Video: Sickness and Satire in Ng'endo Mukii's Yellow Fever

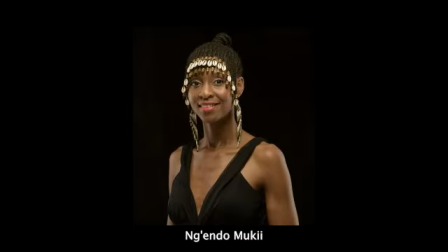Hi, my name is Sam and I will be discussing Neander Mouquet's 2012 mixed media short film Yellow Fever, which uses stop motion animation and live action expressive dance to reclaim Kenyan women's bodies and to construct an allegory of disease to visualize a socio-political phenomenon. on.
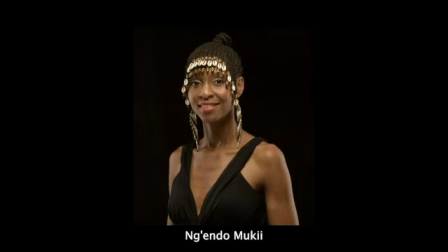Bouquet evokes a sense of illness through the visual motif of sickly yellow, jarring sonics and claustrophobic and expansive camera work. Bouquet's use of animation facilitates parody and satire, introducing a colorful comedic absurdity to the film, juxtaposed against the visual austerity of the live-action dance scenes.
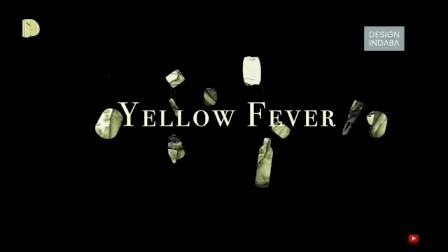Pale-hued yellow makes numerous appearances throughout the film. The beauty products which fill the title screen flicker with yellow, hinting at their contents, while also establishing a visual motif which reworks the cartographic, anthropologic, and ethnographic images which architects of the colonial project drew on parchment paper.
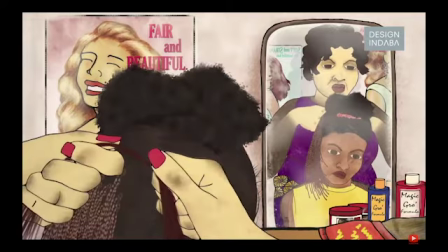In the film's first fully animated scene in the hair salon, the hands and face of young Niendo's hairstylist appear jaundiced, while speckles of brown peek in at the knuckles which braid Niendo's hair as if cranking machinery.
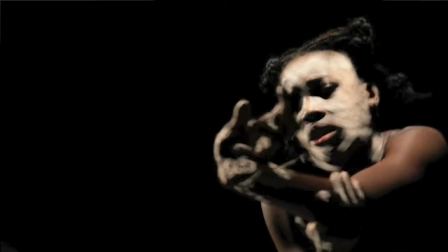In the subsequent live-action scene, a pale yellow flickers across the dancer's face and hands, while she claws at her forearms as if suffering from a skin disease.
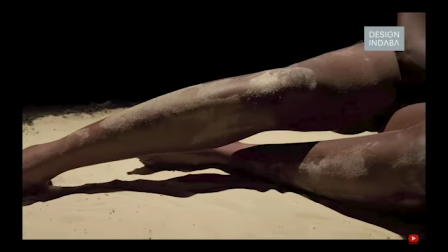She is surrounded by blackness while she sits in a pile of sand, which clings to her knees, furthering the visual imagery of pale yellow on black skin.
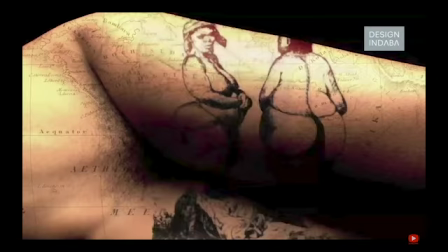In the live-action scenes which employ close-ups of the dancer's body, with ethnographic images superimposed onto her legs and stomachs, the pale hue of the parchment blends with the dark brown skin to create a sallow complexion.
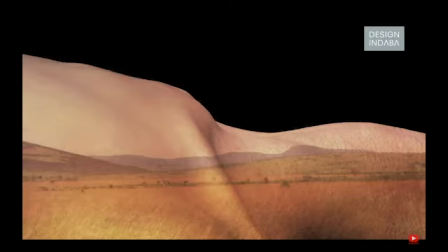The body of one of the models quakes and creaks as if in the throes of an illness, accompanied by discordant string music, while Mukai superimposes landscape photographs onto her body.
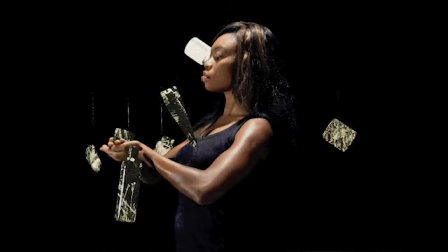In a later scene, one of the live-action models stands surrounded by the flickering beauty products of the title sequence. She looks up in aspiration and begins to pose, suspended in time, as the camera circles her and the lens grows further and further away.
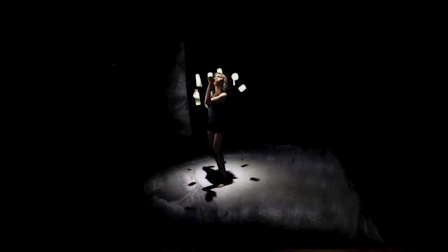As the camera continues to capture her from each increasingly wide shot, the black oblivion which surrounds her takes up more of each subsequent shot. A whispered melody supplements the scene, invoking an ominous feeling.
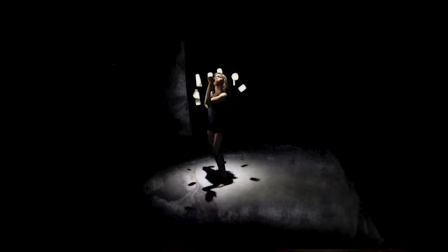In the product circling of the model, Luque constructs a commentary on the ways in which media messaging surrounds us in an increasingly digital society.
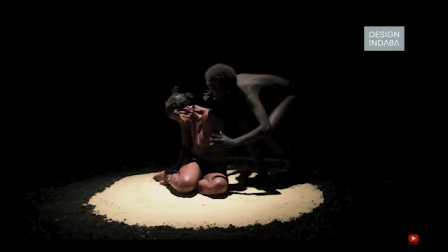In the following live-action scene, a lighter-skinned model contorts her face into anguished expressions while sitting on the ground and holding a conch shell to her ear while the darker-skinned model throws her hands over and around her, pushing and pulling. The whispered voiceover contributes to the intimate turmoil of the couple's dance.
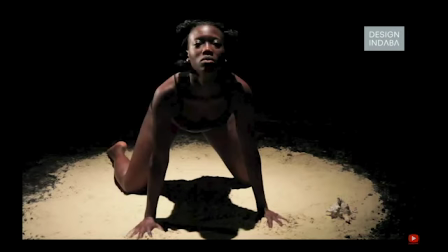Subsequently, Mukai uses jump cuts between the two individual dancers sitting on their hands and knees as both writhe and jerk around,
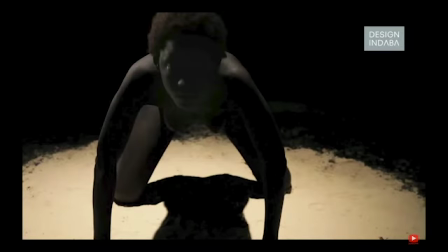evoking a strained reconciliation and eventual unification of the two figures into one.
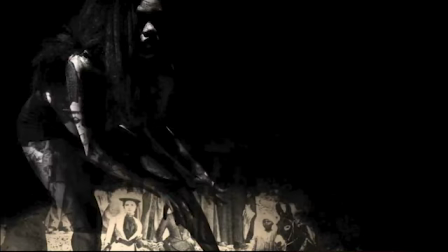In one of the last live-action scenes of the film, a model emerges from the ground with red lips, long, thick black hair, and a glistening white film covering her body. She ascends from a cesspool of flashing cartographic, ethnographic, and anthropologic images, which Mukai also projects onto her body.
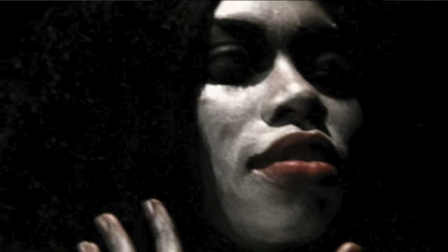The model appears as a bastardized version of the beauty ideal embodied by skin-bleaching products, parodying it as she does so.
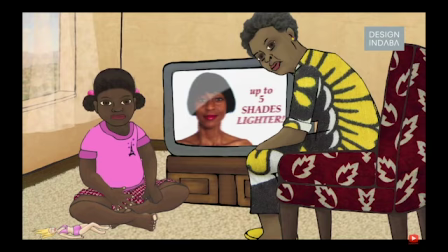bouquet then parodies television advertisements which tout the benefits of skin bleaching acting as the model for a satirized recreation for one of these advertisements bouquet
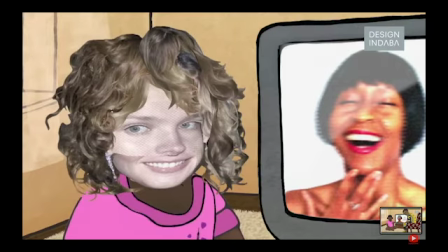further employs such comedic absurdity as a subversive tool in her imposing of cut out white hair skin and features onto her niece the hodgepodge the cut out dirty blonde wavy hair and white features juxtaposed against the animated black body of her niece creates a perturbing image In using animation as one of the film's media,
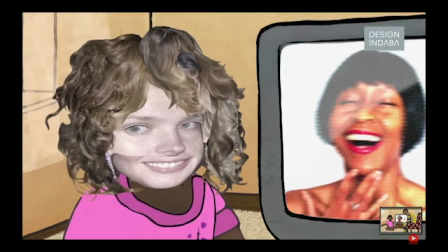Luque visualizes the imaginary, expanding upon the themes which she symbolically represents in the live-action dance scenes.